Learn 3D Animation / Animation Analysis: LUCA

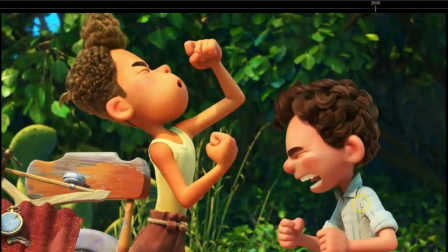[45:38]
Notice really nice how it like raises shoulders and down and up.
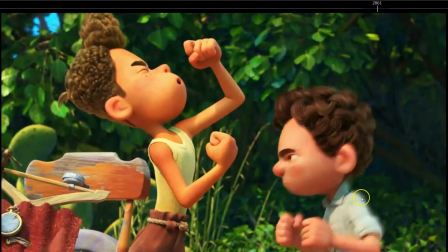[45:47]
So also anticipation with the shoulders and the shoulders, arms, and then down and up.
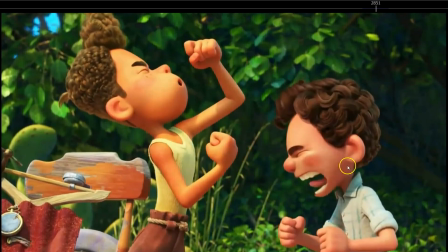[45:54]
So see how the anticipation in this character is not necessarily in this case moving down or moving back or whatever, or moving up.
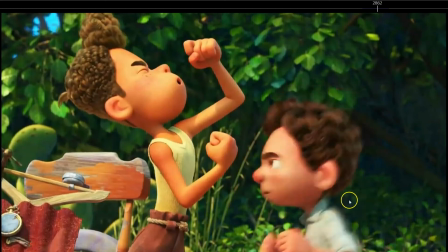[46:10]
The anticipation in this case is raising the shoulders and the arms and then boom, deep down and up. Although you could say that this is anticipation moving down, because of course it's an anticipation, but you have the anticipation of the anticipation.
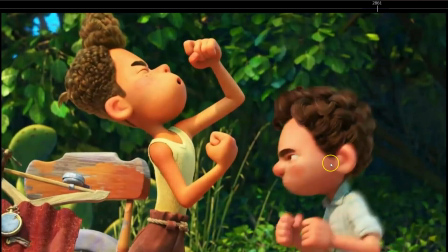[46:27]
So he anticipates with the shoulder and the arms to then anticipate down with the whole body and then the movement up.
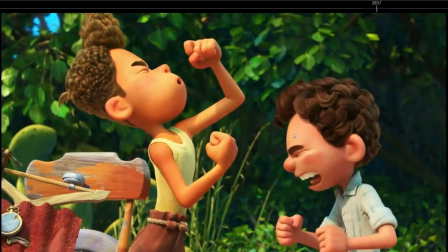[46:33]
So you have that little anticipation with the shoulders where like the thought process. So here we can feel the thought process and then anticipation of the movement. So this is the anticipation of the anticipation. We also, another thing that you'll learn if you join my course.
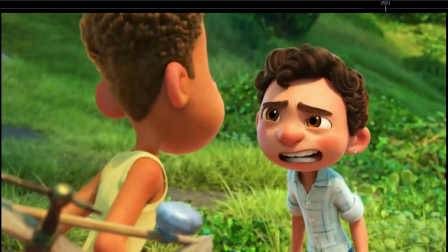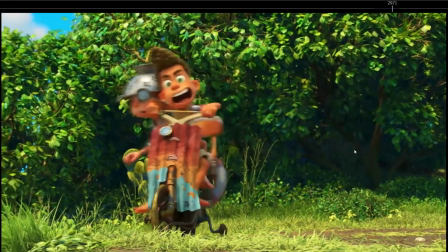[46:56]
Really like this shot, is beautifully done. Notice the main thing that I like about this shot is the timing.
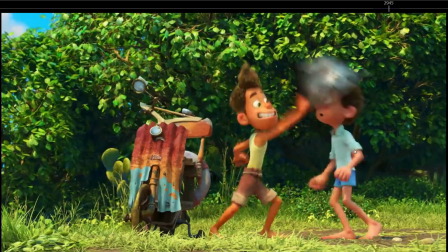[47:06]
So see how it's not just a lot of movements and that's it. It's like boom.
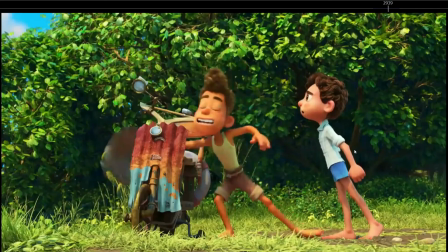[47:12]
So okay, good. Boom, takes the quote-unquote helmet and then beautiful arc. Boom. So notice how this feet slides.
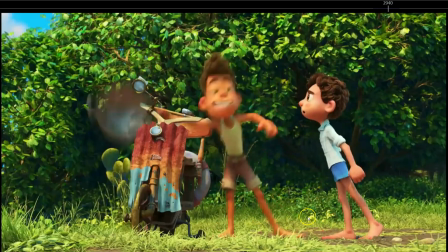[47:24]
So really like a dance almost, like boom, boom. So weight shift, beautifully done.
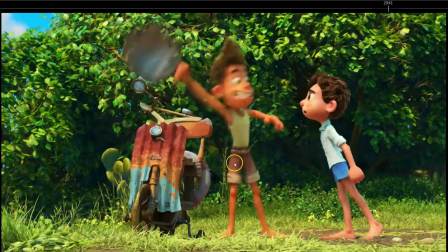[47:34]
So he shifts the weight to this leg, then up, and then he transfers the weight to this leg.
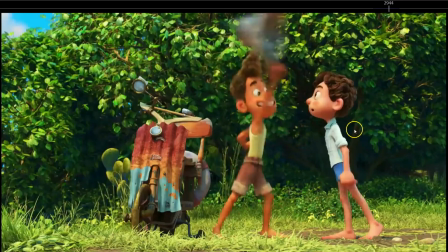[47:41]
So boom, puts the helmet down. Notice the reaction on him, squashing him down a lot.
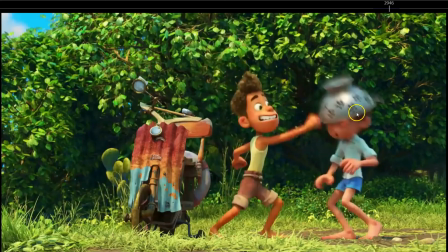[47:50]
Look at a lot. He's squashing him down a lot. Look at the legs, how they bend. Boom. And then there's a small hold here. Woo.
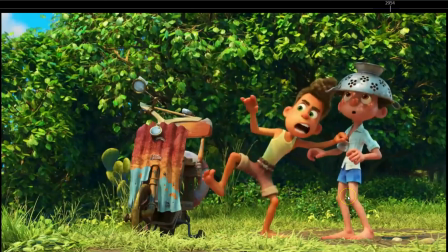[48:01]
Just a couple of frames so the audience knows what's gonna happen. We get to see his eyes like, okay, what's that? Like, nice helmet. And then leading with the feet here, with the foot. Woo.
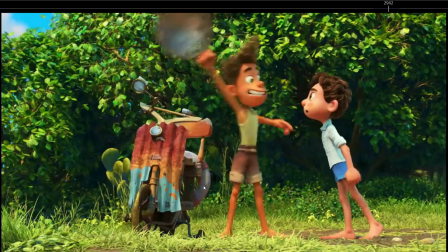[48:16]
So the audience knows what's gonna happen here as he
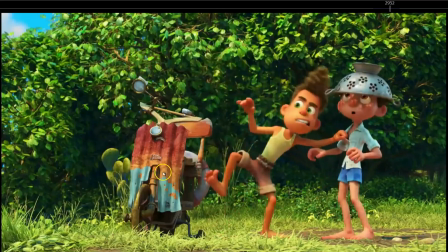[48:20]
anticipates to the right, looks at the left, anticipates with the foot. So there's many things going on. The anticipation to the right, so the audience knows that he's gonna go to the left. The anticipation with the leading with the foot, so the audience knows here
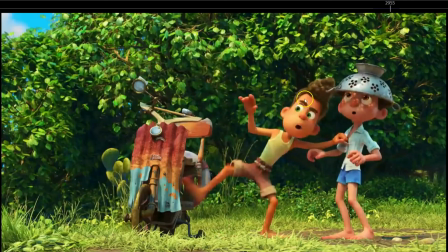[48:38]
that he's gonna go to the left, and also the eyes pointing to the left.
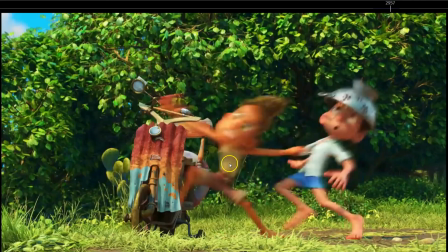[48:43]
So everything is telling us that he's going to go to this left, and then pulling him.
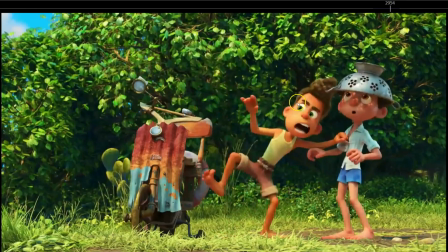[48:49]
So boom, really also really nice line of action, really nice arcs.
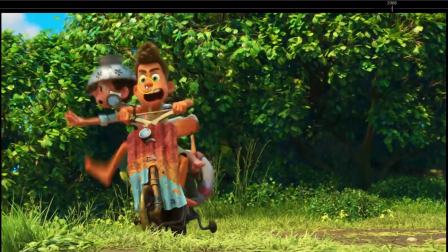[48:54]
So dipping down and then up, jumping, and see how as he's just woo, getting there and boom.
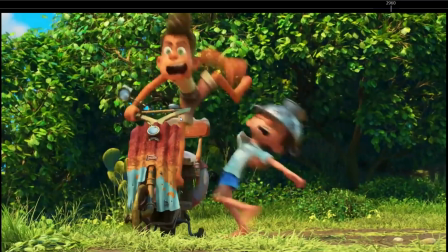[49:03]
So it's just really nicely done. So you have that hold, fast movement, then hold, and then fast movement again.
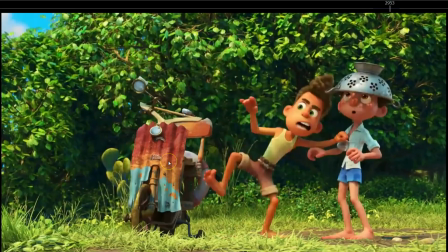[49:14]
So you have that variation in the timing.
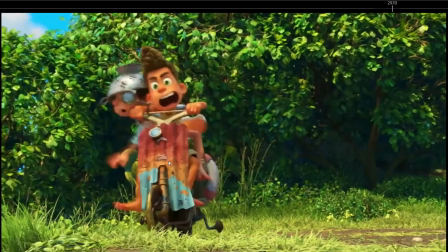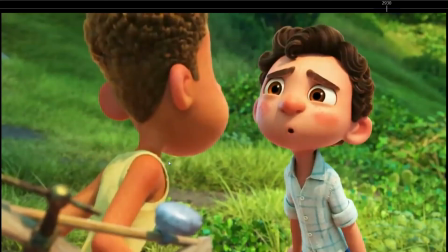[49:22]
See how you have that variation in fast stop, fast stop, fast stop.
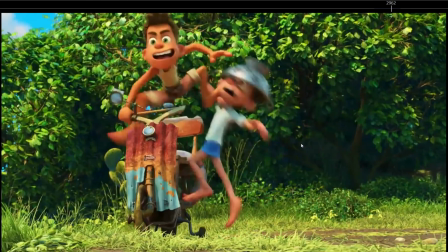[49:32]
The main hold is here, and then you have a small hold here as the hang time of the jump,
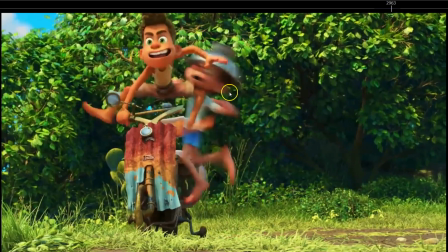[49:38]
although this character is moving as well, but the main focus is on this character.
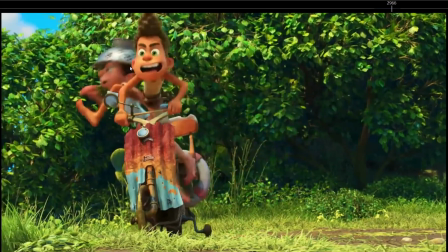[49:44]
So you have that small hold and then boom, let's go.